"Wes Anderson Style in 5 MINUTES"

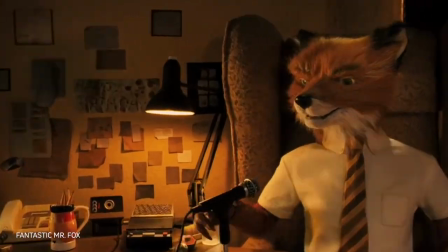Wes Anderson is a huge fan of visual aesthetics. Despite the fact that his films have a great meaning and a deep message behind them,
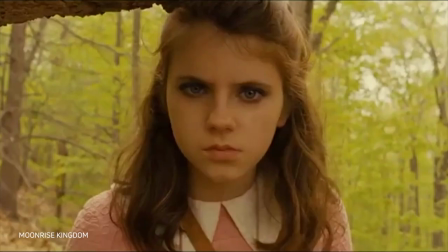it is the visual aspects that most often come to mind when you think of Wes Anderson's work.
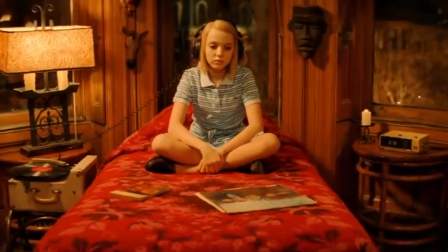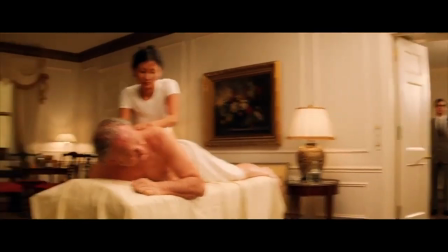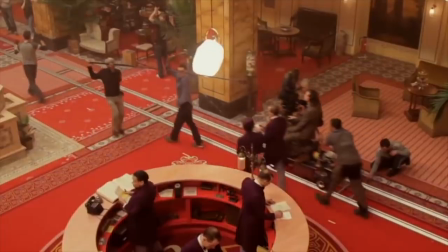These are just some of those features that photographers are constantly trying to replicate in order to make a Wes Anderson a picture,
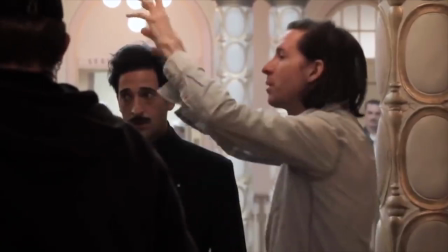however the director's works have many other more subtle differences.
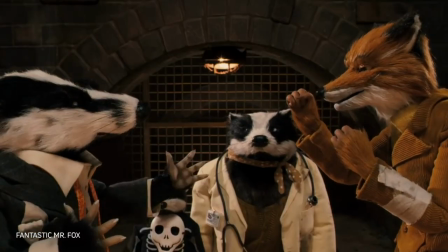Fantastic Mr. Fox inherited some of its visuals from 1933 King Kong At that time,
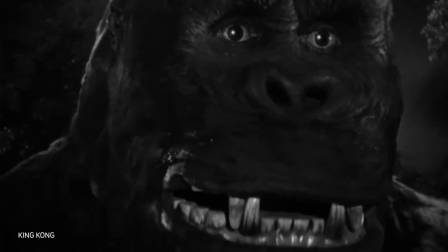the animals shown on screen were made out of dolls with real fur It looked very natural and that's what Anderson had in mind Also,
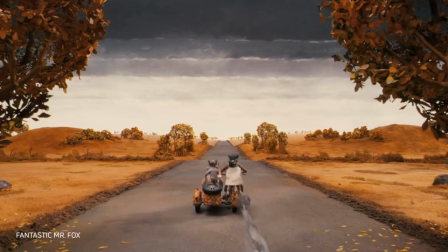he told the production designers to use real textures of trees, sand and other elements of the natural environment to create the background
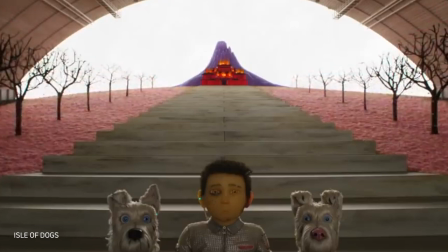One of the American critics who closely studied Anderson's personal style called his type of composition planimetric composition.
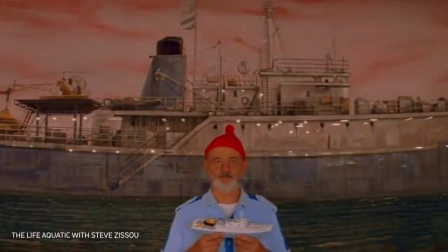It's when the central object is bright, saturated or colorful, so it stands out against a more flat background.
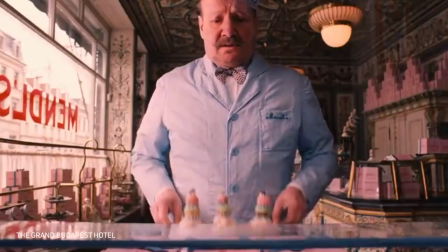So not only the symmetry make the object pop, but also the color and tone used in the clothing and the background.
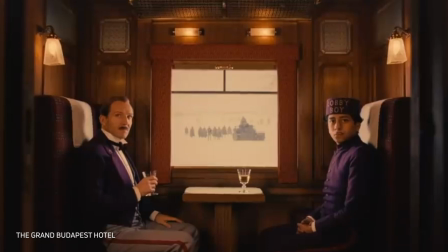And to achieve this effect, Anderson also has a number of ways in terms of positioning actors in the frame.
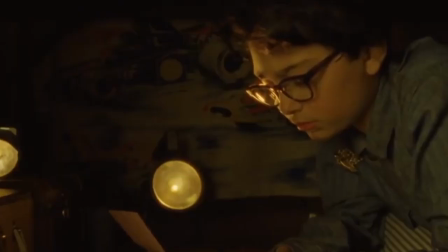They can face the camera, walk away from the camera, or stand to the side. Tilts are also made strictly following the rules of such composition.
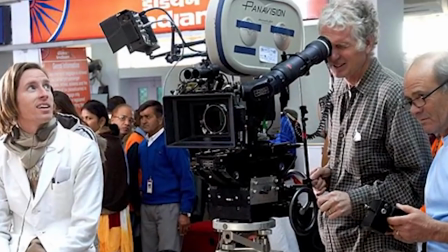What we do is I have the camera assistants take a piece of tape, so we put one on one side of one matte box and the other on the other side, and we always just run to the corners of the room to make sure the camera is right in the dead center.
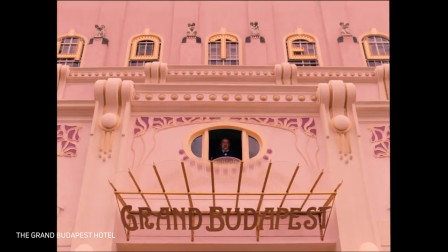Despite the fact that we already talked about Wes using real fur, he prefers creating dreamy worlds.
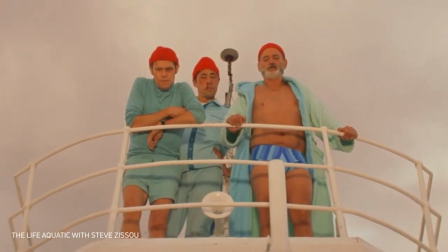Right now, most directors are trying to let more air into their films and they allow their shots not to be perfect.
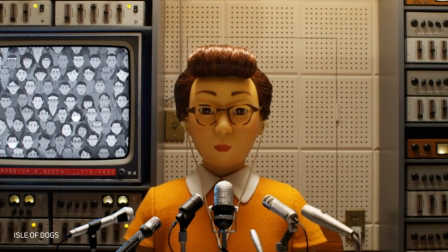But Anderson deliberately makes such sense that you cannot possibly encounter something like this in real life.
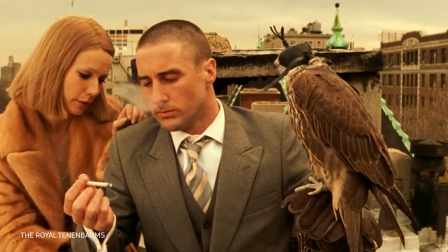People don't talk like that, people don't move like that. If you take this scene from Grand Budapest Hotel,
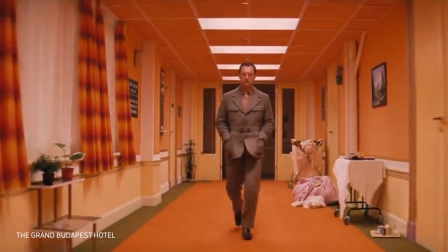it's a simple shot of a character walking down the hall but it seems so unrealistic because people simply don't walk like that.
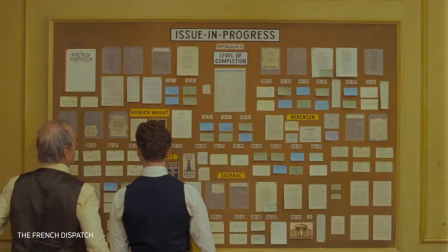And despite close-to-reality plots contrary to some sci-fi movies, if you put them against each other,
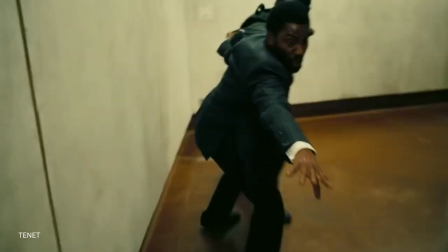you'll rather believe that the sci-fi movie is something out of the real world, because you can imagine seeing this with your own eyes one day.
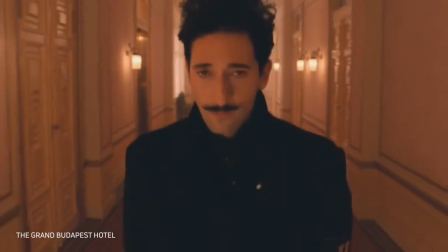But the same thing cannot be said about wassanderson's cartoonish but really fabulous scenes.
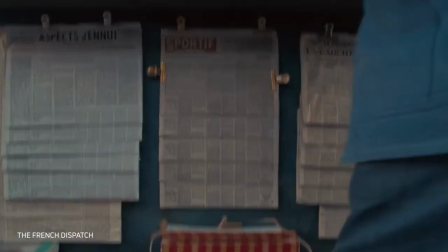It can be best shown through a scene from the french dispatch, don't forget to check it out in cinema, it's truly amazing.
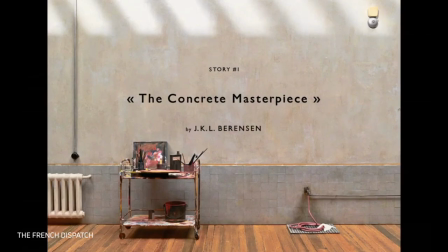So the first story about Moses Rosenthal, an artist who mastered his talent in prison,
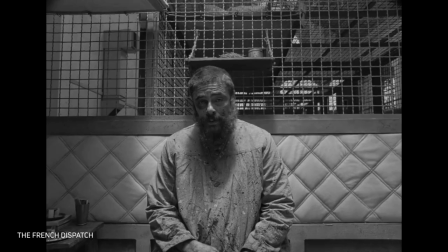opens up with a scene between Minnesota Toro and Lea Seydoux who poses for him.
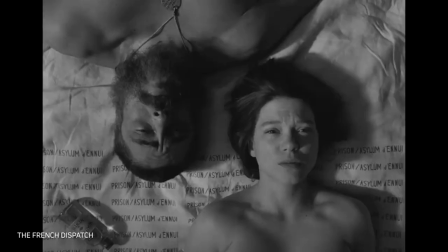It feels like this scene lasts a long, long time,
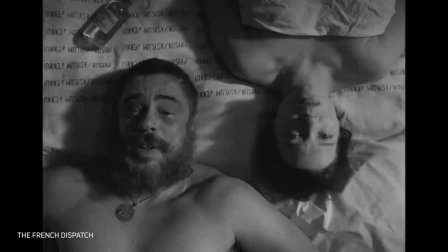we hear calm music, we see the characters just standing still, and we await something not less than a masterpiece coming out of it. However, and spoiler alert, we understand that he's a prisoner,
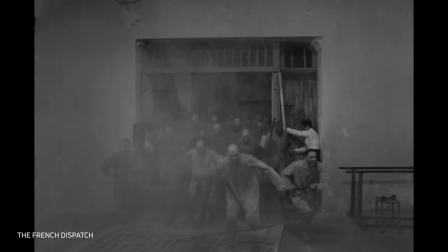she's his guard, and there is something very abstract in the painting and not a naked woman.
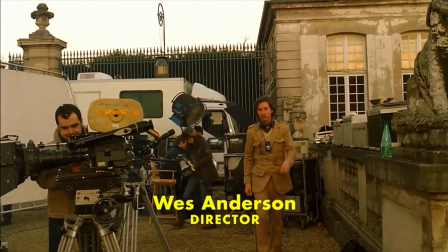And that's the comedy of Wes Anderson's films. He is building towards something for a very long time to then completely mislead the viewer.
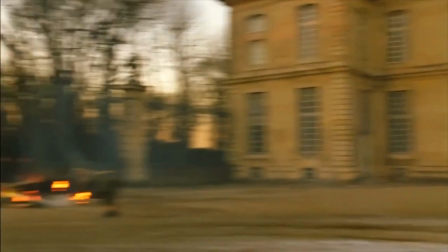I adore structure, so this particular feature of Wes Anderson's work is by far my most beloved one.
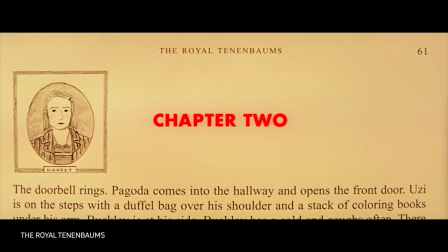And I heard some people saying that he does that simply because he lacks the professionalism to
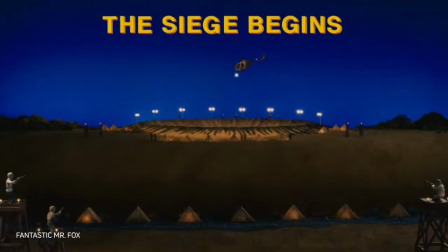tell a full coherent story without breaking it into several parts and without naming them,
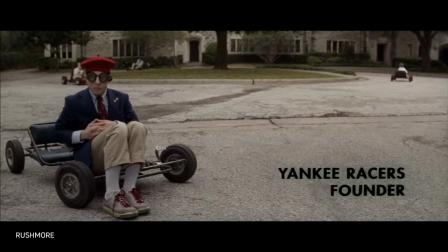but whatever. I think Wes Anderson's titles attract no less attention than his famous symmetrical shots.
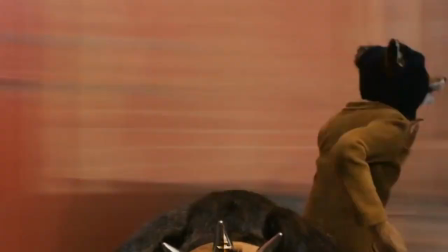What do you love about Wes Anderson's films and which one is your favorite?
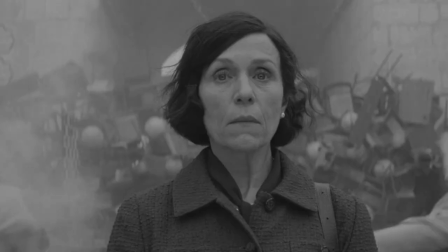Let me know in the comments and don't forget to watch The French Dispatch, it's Wes Anderson at its finest.